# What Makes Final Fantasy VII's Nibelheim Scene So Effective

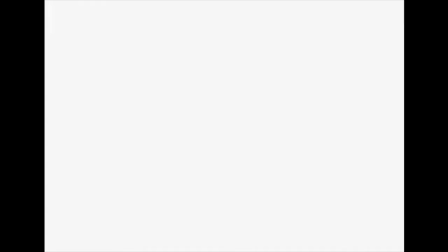493s
Cloud's mother is vibrant and happy to see him, yet Cloud is heavily disconnected from the conversation, which is a noticeable difference to the energetic Cloud that was talking to Sephiroth earlier.
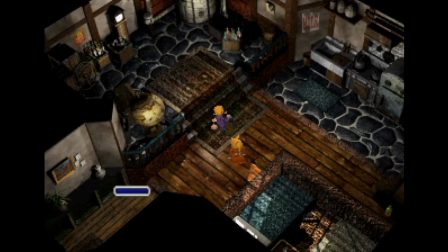502s
In addition to this, the scene makes heavy use of jarring jump cuts.
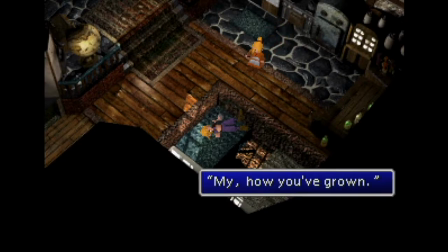506s
There isn't one coherent conversation happening, but instead snippets of multiple conversations that we never see in full.
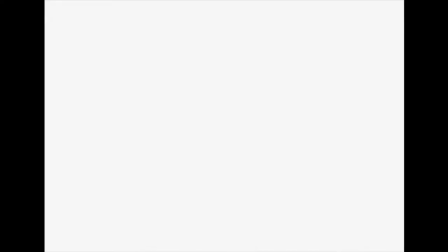512s
The scene also punctuates these cuts with a loud static sound and a flash on the screen.
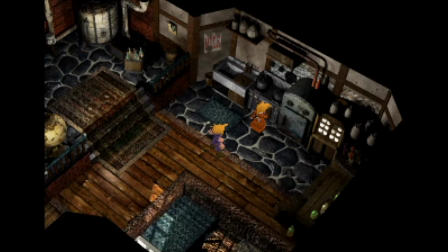516s
It's unnerving and illustrates Cloud's gaps in memory, or perhaps that Cloud is even making this event up just to please his party's curiosity.
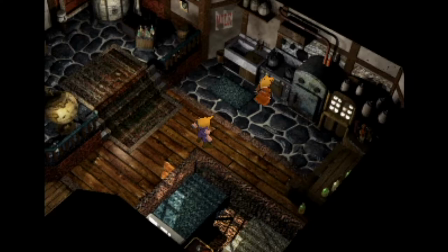523s
In fact, when you try to re-enter the house after the scene plays out, Cloud says he doesn't want to go back in. It leaves the player with a feeling of ambiguity and uncertainty.
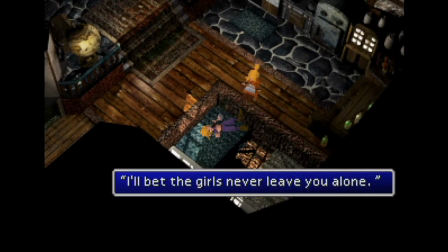531s
We're watching a reunion between mother and son, but the son is unengaged and we only see unconnected bits of conversation.
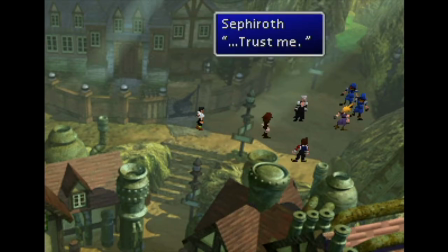538s
From this point, Cloud has Sephiroth meet up with their guide, another main character,
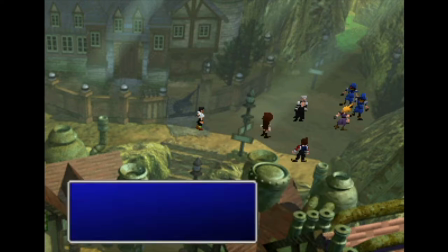542s
and Cloud's childhood friend Tifa, who takes them through the jagged Nibelheim Mountains and to the reactor they were meant to investigate.
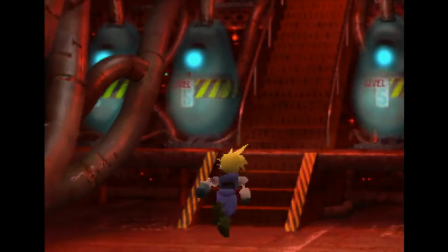548s
One of the most visually striking rooms in this reactor is the room directly preceding Jenova's room.
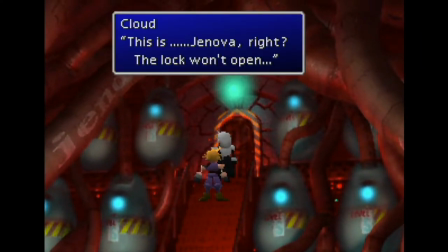553s
This room is full of glowing pods and twisting tubes, all framed in a bright red light, giving an immediate sense of danger.
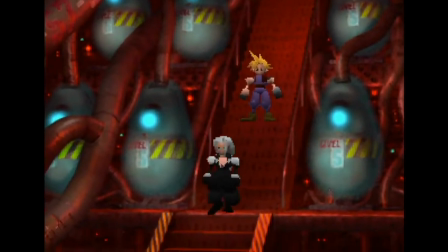559s
Red is often used in film and other media as a warning or something to catch your attention. It's the reason why traffic signs meant to catch your eye or display warning are oftentimes red.
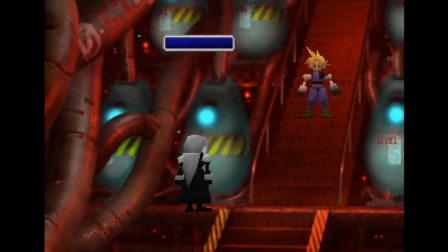569s
It's the color of blood or poisonous fruits and animals. This room is dangerous and unsettling.
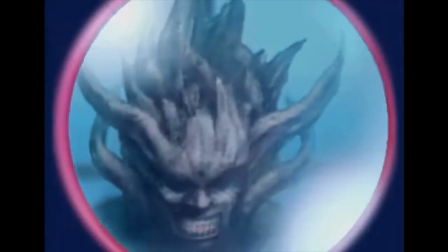574s
Sephiroth has Cloud look inside the pods, where they see grotesque monsters sitting in pools of Mako.
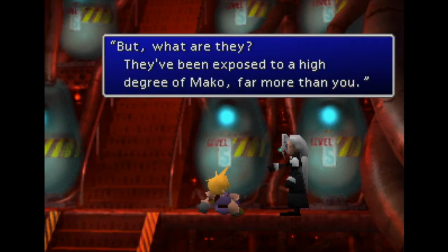580s
Sephiroth tells us that they were once living beings that were being experimented on by Shinra, much like how members of Soldier are made, but taken to an even further extreme.
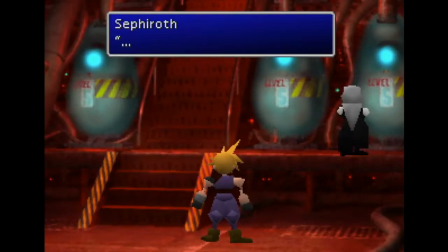588s
This revelation causes Sephiroth's breaking point, and he lashes out against the pods and against the scientist that created them,
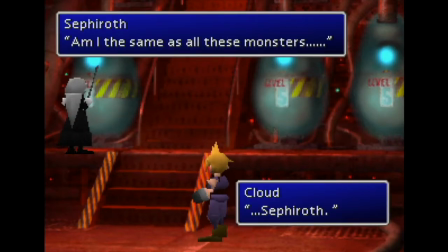595s
Hojo, who later becomes one of the central antagonists of the game. During this is when one of the pods begins to open.
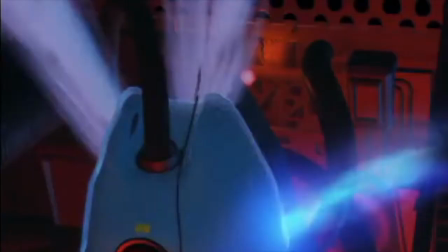601s
This scene is probably the most stereotypical horror scene out of the whole sequence, but even then subverts some of the typical tropes of monster movies.
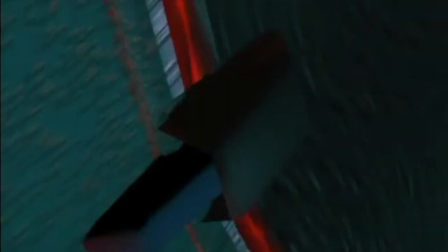608s
The pod shakes and we see one of the Mako beasts scream against the glass, its lips black and its teeth gnarled.
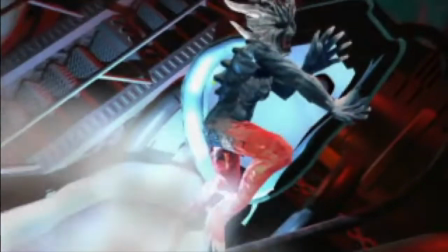615s
The pod begins to overload and breaks open, and instead of the monster getting up and fighting the player, it falls to the ground dead, unable to live outside of the Mako it bathed in.
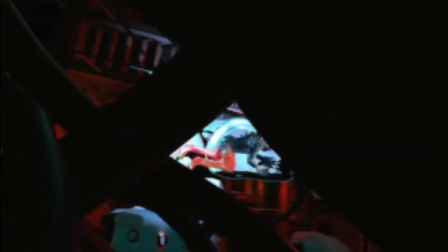623s
The monster is meant to be disturbing and alien, and you're meant to be afraid of it coming out of its pod, but it's framed in a way that makes you feel pity for it.
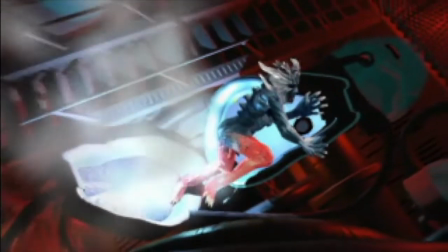630s
It was once a living creature, just like Cloud and Sephiroth. It's a less obvious use of this kind of setup that makes the scene more impactful.
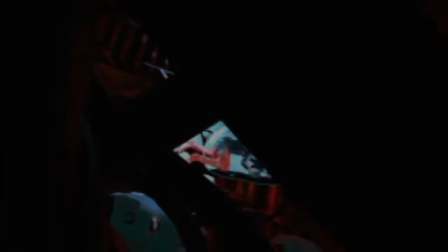638s
This scene could have easily ended with another boss fight against a scary monster, but it wouldn't have been the same. The scene works because the true horror isn't the monster, but the actions that Shinra is willing to do to living creatures in pursuit of power. The monster is a victim more than a threat.
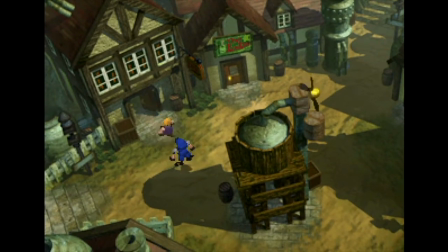652s
When we fade back in from the FMV, Sephiroth has locked himself in the Shinra mansion, with the music playing the main theme of the game, but played this time in a minor key.
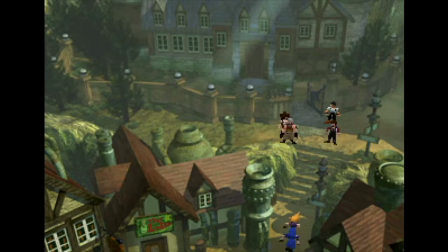661s
The mansion serves as an important set piece for the rest of the game because it's within the mansion that the game sets up the madness that's stirring within Sephiroth.
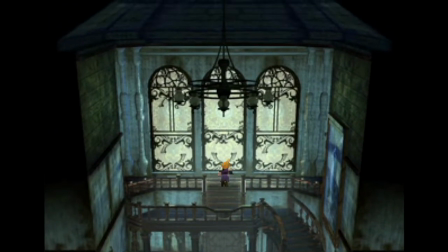668s
As Cloud enters the mansion, it appears to be a standard spooky haunted house, but the closer you get to Sephiroth, the camera angles become more and more angular and strange.
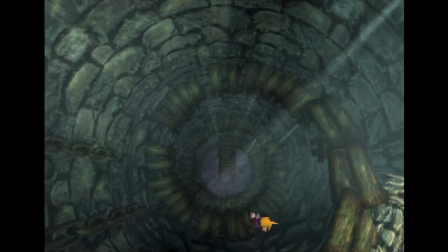676s
The shot in particular of Cloud going down the walkway to the basement is a very powerful and unsettling one.
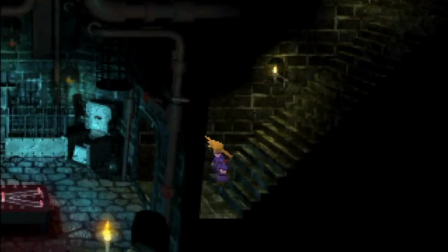683s
It's shot at a straight down angle. Instead of showing you this from the same angle of the stairs in Don Corneo's mansion or the descent in Cosmo Canyon,
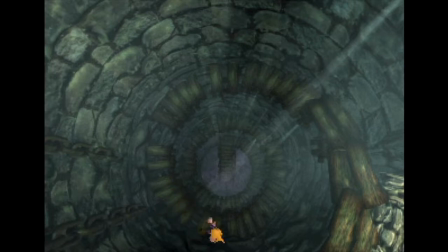691s
this shot puts the focus of the camera on the spiral down to the basement. The walkway itself is haphazard and makeshift, and one that clearly hasn't been used in a long time.
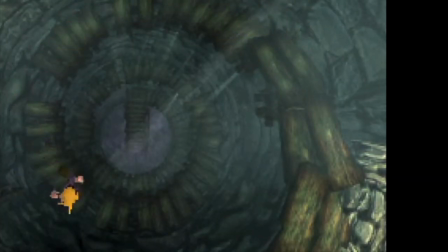699s
Even the first few planks of wood on the walkway aren't built at the same angle of the rest of the steps and are instead just placed on top of one another, similar to the shaky,
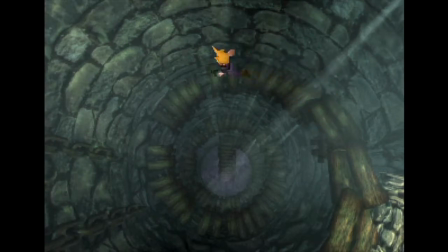707s
precarious design of Blight Town. The shot is unnatural, and it draws the view straight down into an area that you can't see. You as the player can't tell what's at the end of the tunnel, yet you must continue to spiral towards it.
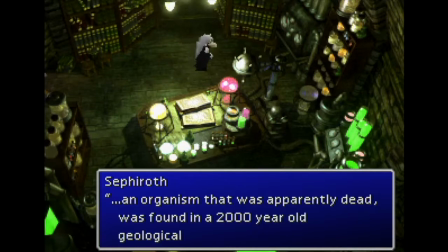719s
As you enter the study, Sephiroth doesn't even notice your presence at first.
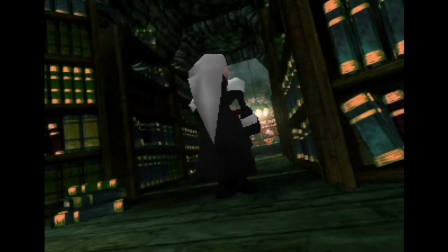723s
As you walk deeper into the study after him, the hallway you run down is also framed at an awkward, unsettling 45-degree angle.
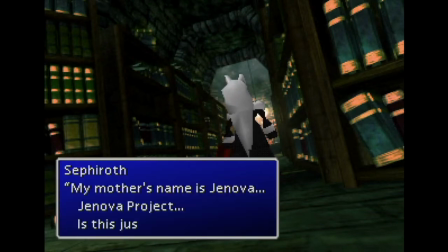730s
It doesn't sit at the center of the frame either vertically or horizontally, and this angle also perfectly frame Sephiroth's obsessive dive into the books of the study,
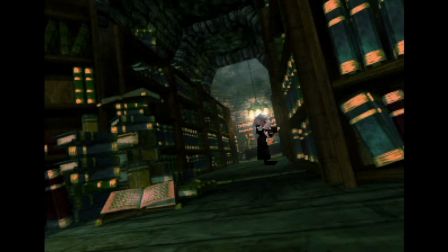738s
poring over pages of reports, increasingly becoming more and more betrayed and confused at his own existence.
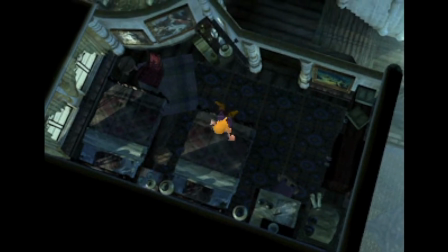744s
That night, Cloud awakens in the Shinra mansion and goes into the basement to check on Sephiroth.
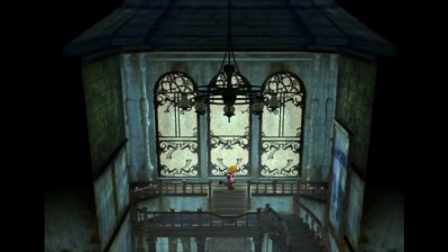749s
What's particularly effective about the run-up to Sephiroth is that the game doesn't just place Cloud there or show a brief cutscene of him getting there, but instead makes the player move Cloud into the basement.
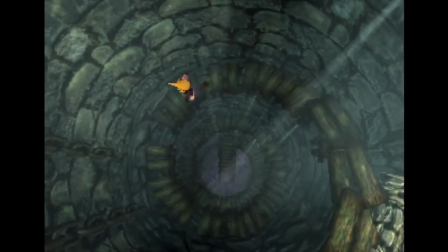758s
The music from the beginning of the scene begins again, signifying something bad is about to happen, the beat of the music imitating Cloud's own beating heart. The player has to go into the study themselves.
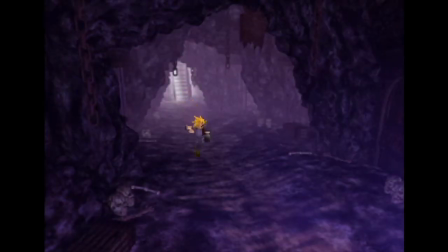768s
They know what's down there, and have that much more time to wonder and dread about what's going to happen to them, their own heart sinking in beat with the pulsating music.
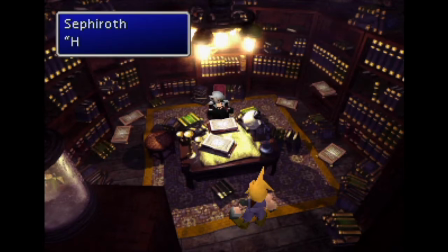776s
In the study, Sephiroth speaks to Cloud about a lot of things, but talks to Cloud as if the two of them have a history together, even calling him a traitor.
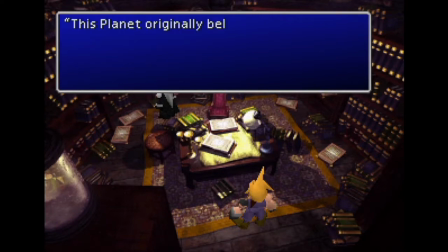784s
He gives exposition into the history of the world and who Jenova is, yet Cloud is completely confused. He doesn't know why Sephiroth is calling him a traitor or why he's telling him all this information.
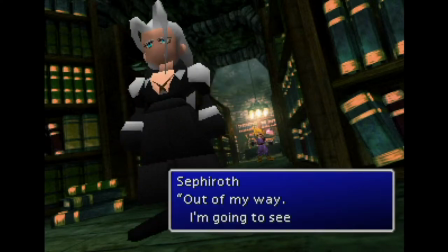794s
This is punctuated by the even more confusing and ominous ending statement Sephiroth gives, I'm going to see my mother, at which point Sephiroth's full theme starts playing. The melody is evil sounding, and the buildup prior to it makes this so much more powerful. The song builds a motif that you hear multiple times.
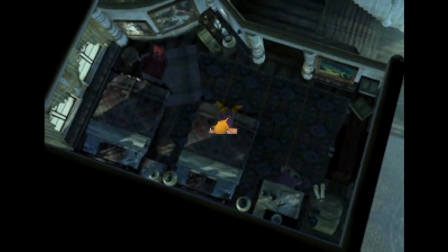811s
You hear this motif at the beginning of the scene and in the run-up to Sephiroth in the study, but only after Sephiroth has truly become a villain do you hear the full theme.
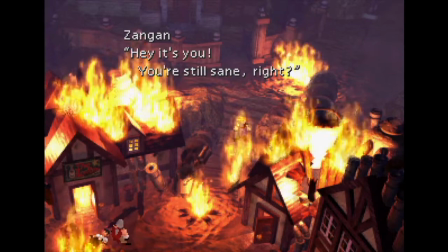820s
As Cloud exits the mansion he sees his hometown completely engulfed in flames.
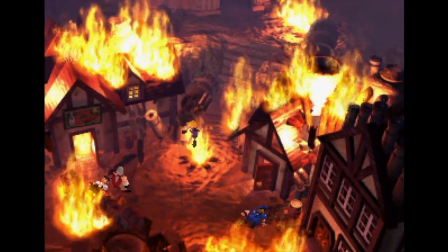824s
This leads to arguably the most iconic shot in the game, the FMV sequence of Sephiroth walking into the flames.
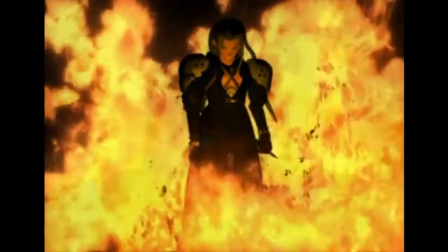830s
This shot is so scary and memorable because Sephiroth is standing in the middle of a raging fire and
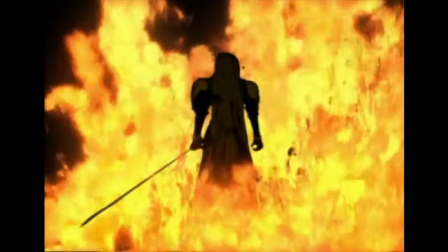835s
simply looks up menacingly directly into the camera and then walks out of sight deeper into the blaze.
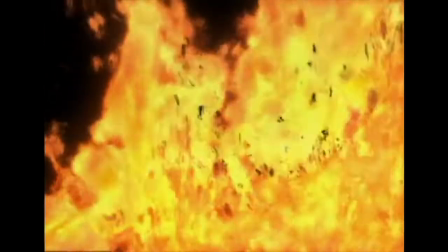841s
Sephiroth stands in the middle of burning flames and yet is completely unaffected by them or at least doesn't notice them.
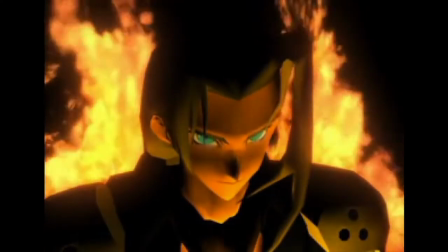846s
The only thing he notices or cares about is Cloud, who he looks at with contempt and hatred in his eyes, and then walks away.
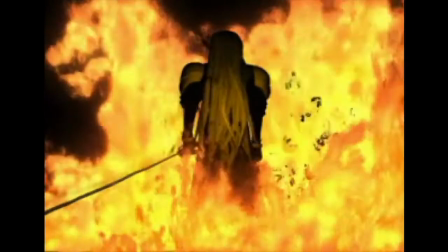852s
In this shot, he feels almost inhuman, like Sephiroth has become a force of nature.
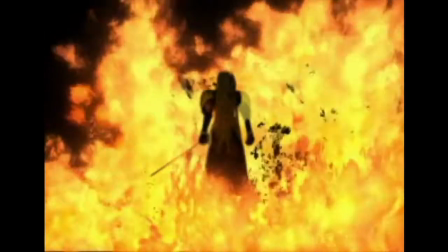857s
The man who was already several leagues above you has now become even more untouchable.
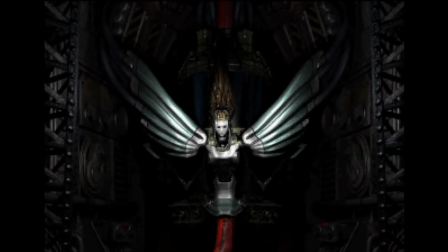862s
Once back inside the reactor, we see the inside of Jenova's chamber, which is a menacing and in some ways beautiful area.
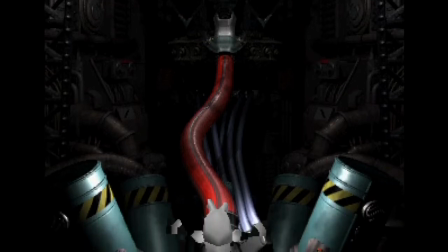868s
The room is completely black except for a single illuminated focal point, the Jenova effigy, which is a machine made in the image of an angel, but the image is unsettling.
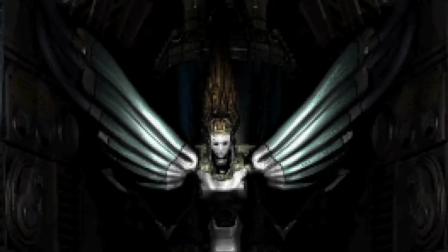877s
It has the face and wings of an angel, but coming out of the torso are long, winding tubes and other mechanical devices.
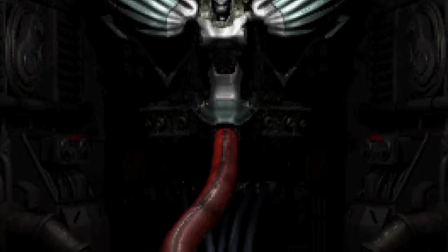884s
Its face is eyeless and expressionless. This kind of combination of clashing imagery, especially with machinery,
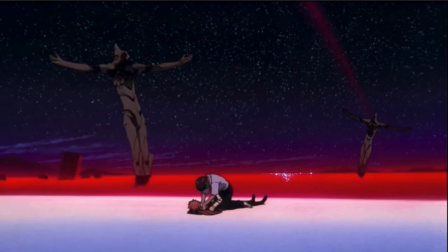889s
was used heavily in shows like Neon Genesis Evangelion and movies like Alien, especially in the artwork of H.R.
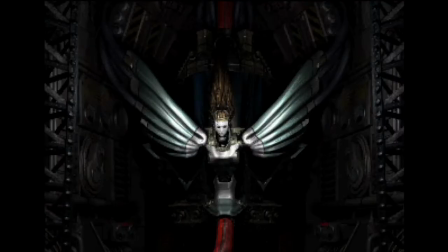895s
Giger, which this image seems to take inspiration from. It also obscures the image of Jenova and the rest of the room.
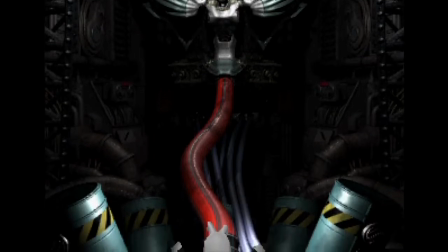901s
We don't see what's in the room aside from this one unsettling effigy.
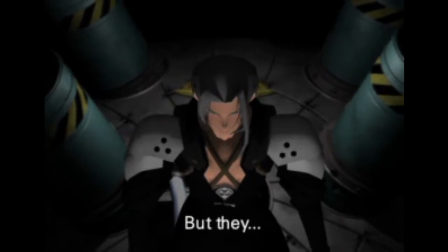905s
As Cloud approaches Sephiroth, another FMV plays of Sephiroth ripping the effigy out of place to reveal the true Jenova.
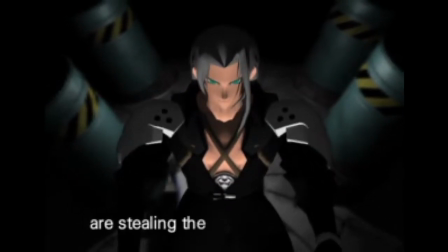912s
As Sephiroth talks to you, the camera views him from the front, but also from above. As he continues talking, he slowly raises his head and looks into the camera while extending his hand, as if he's looking at and reaching towards the player.
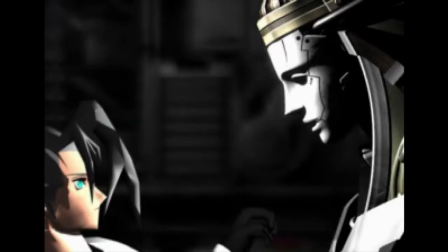924s
He reaches towards this unmoving figure, the look in his eye growing more intense and obsessive.
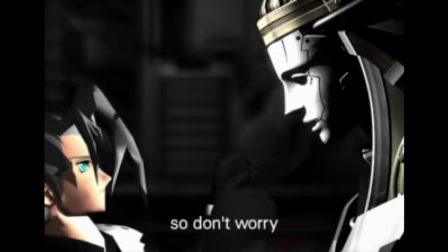929s
The slow, deliberate actions of Sephiroth greatly grow the air of suspense.
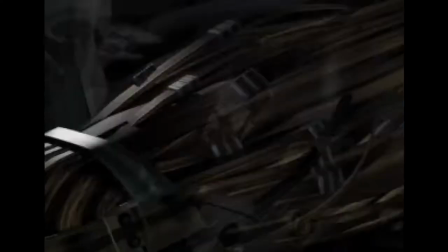933s
This culminates as Sephiroth grabs the effigy in the middle of the room and tears it out of the wall violently, throwing it aside.
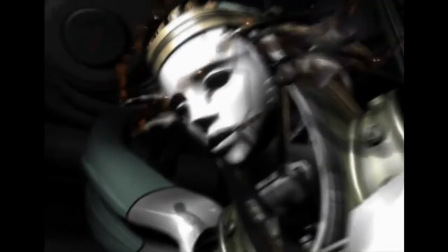940s
As the angel falls, the oil from the machine leaks from it, and part of it leaks out of its eyes, giving the appearance of the angel crying.
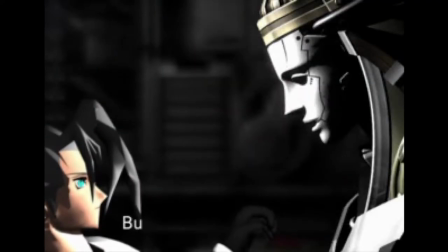947s
While this is happening, the whole scene takes place, still in complete blackness aside from the illuminated characters.
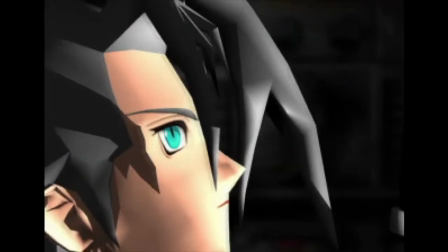953s
Much like Cloud, the player can only watch in horror as this takes place, the only thing visible being the man you're meant to fear.
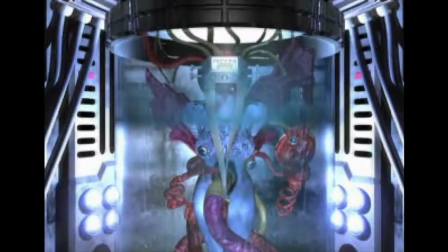959s
The room illuminates and you see the true face of Jenova, a humanoid-looking alien creature.
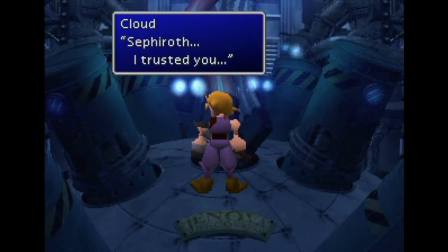965s
The final part of this scene is the part that leaves a lot of people confused, and in my opinion is probably the most effective way the scene could have ended.
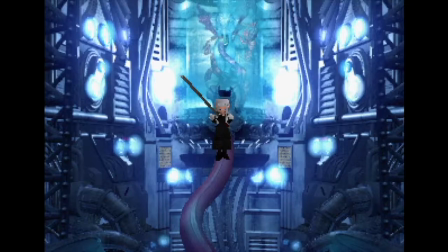971s
Cloud draws his sword against Sephiroth, and all of a sudden the action stops.